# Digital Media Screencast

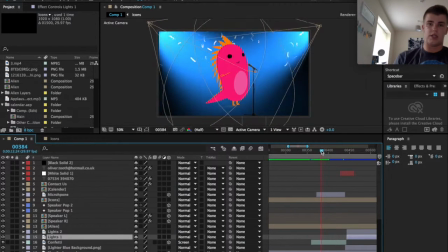(8:10)
the confetti was from cinema 4d I haven't actually got on this computer at the moment so I can't show you how I actually did that again that was using particles repeaters so they all fell down
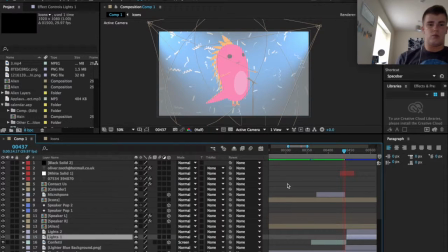(8:26)
And then I did a fight to white which you can see the white solid there
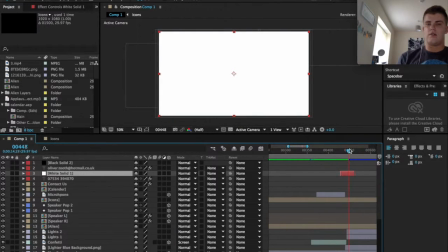(8:31)
Just to identify the change of the change of scenery as it were
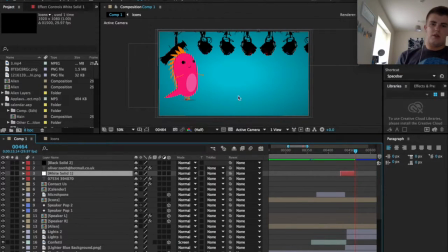(8:38)
So for this scene again, we used a different solid color We added some lights across the top now the whole point of this scene is that this character is walking Now to do that, not only have you got to move his body so it does that, you've got to move his legs to do that as well, to show that he's walking.
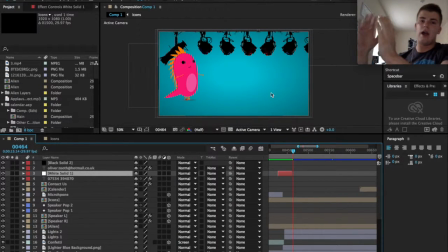(8:58)
You've got to physically move him across the page whilst he's doing that. And I use the lights running the opposite direction to him. So if he's going across the page like that, the lights do that as well.
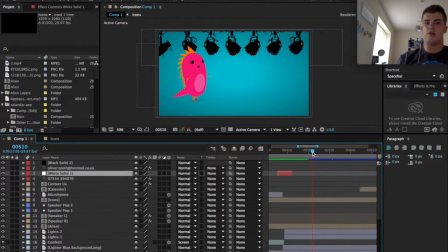(9:10)
So as you can see on this animation, the lights move one way, he moves the other. It gives the impression that he's walking. so I animated his arms so they moved from left to right sorry, up to down his legs
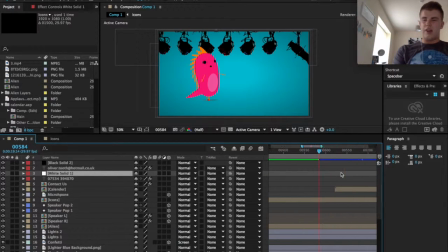(9:30)
the walking sequence was very hard to be honest to try and get it to look well I think it looks ok but if I'd done it again perhaps I could have used more time to make it look further realistic
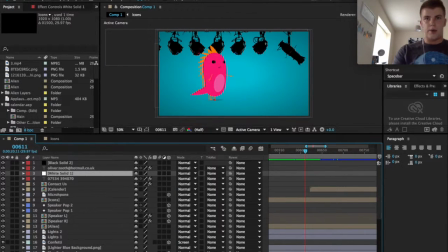(9:44)
ok and then the next thing that happens is a calendar so I have a calendar that comes up
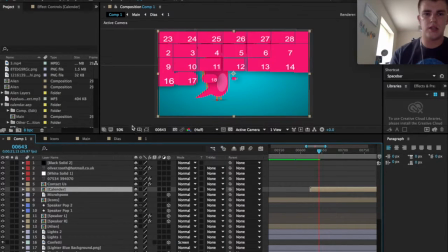(9:52)
If I take you in and show you one number then it will be easier to show you how I copied and pasted that for each number in the calendar.
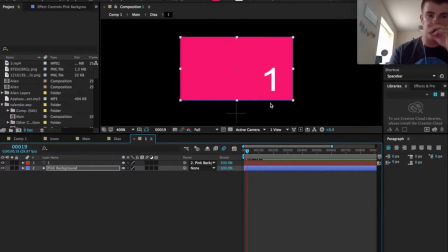(9:59)
So I created a pink background, put a number one on it, parented those to each other so they stayed together. I then keyframed the size and also the roundness. So it starts off round quite small and as it comes further out and bigger it becomes more square.
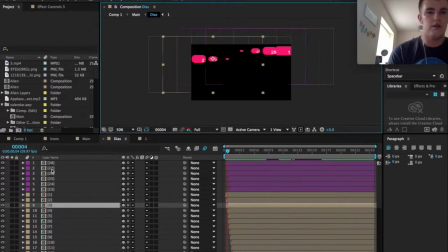(10:20)
And once I've done that for one, I copied that for each number of the calendar.
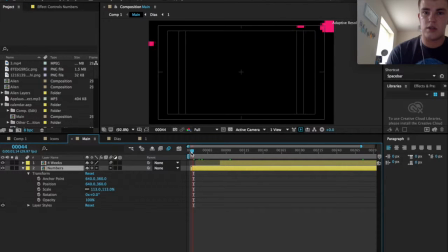(10:29)
So as you can see,
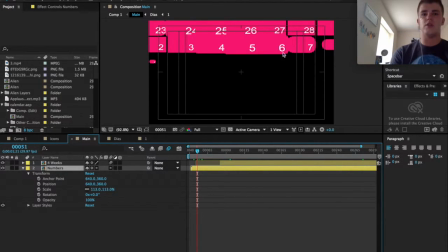(10:33)
it's quite hard to see on here actually. So the top layer coming from the right hand side and all the rest coming from the left hand side. Again, just using Motion Pass. So once all of those have come on
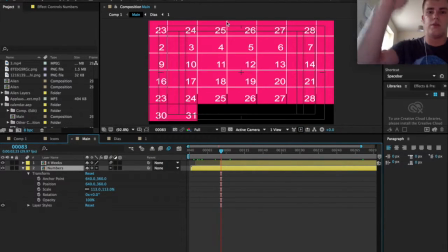(10:50)
There's a white background It starts at the top and rings its way underneath them all to the bottom
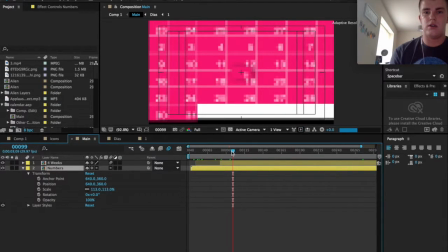(11:00)
and then the number five appears so this is the main Bit of the calendar the bit of the animation that people want to see so again I've just used a motion path and
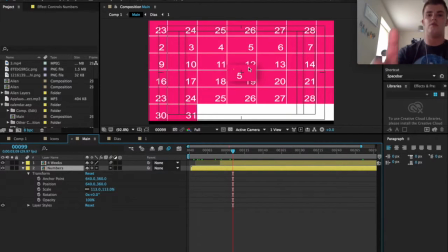(11:14)
scale through keyframes to start it off quite small and bring it a further further up until it actually fills the frame so
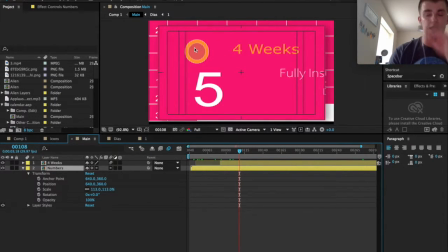(11:24)
that comes up and this is where you've got again the circles that I used earlier of different sizes they just keyframes so one starts off quite small and gets bigger and one grows within that
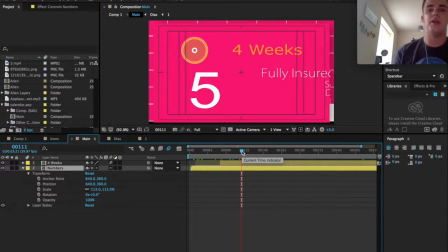(11:39)
and so on the number five appears and then I've got just various titles again that is just simply through motion paths that come into the frame and then come back out of the frame.
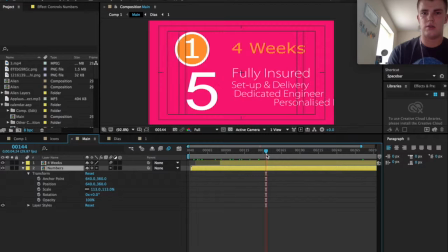(11:58)
I'll have to excuse the resolution on this I'm not quite sure what's going on. So once I've come up and gone back out,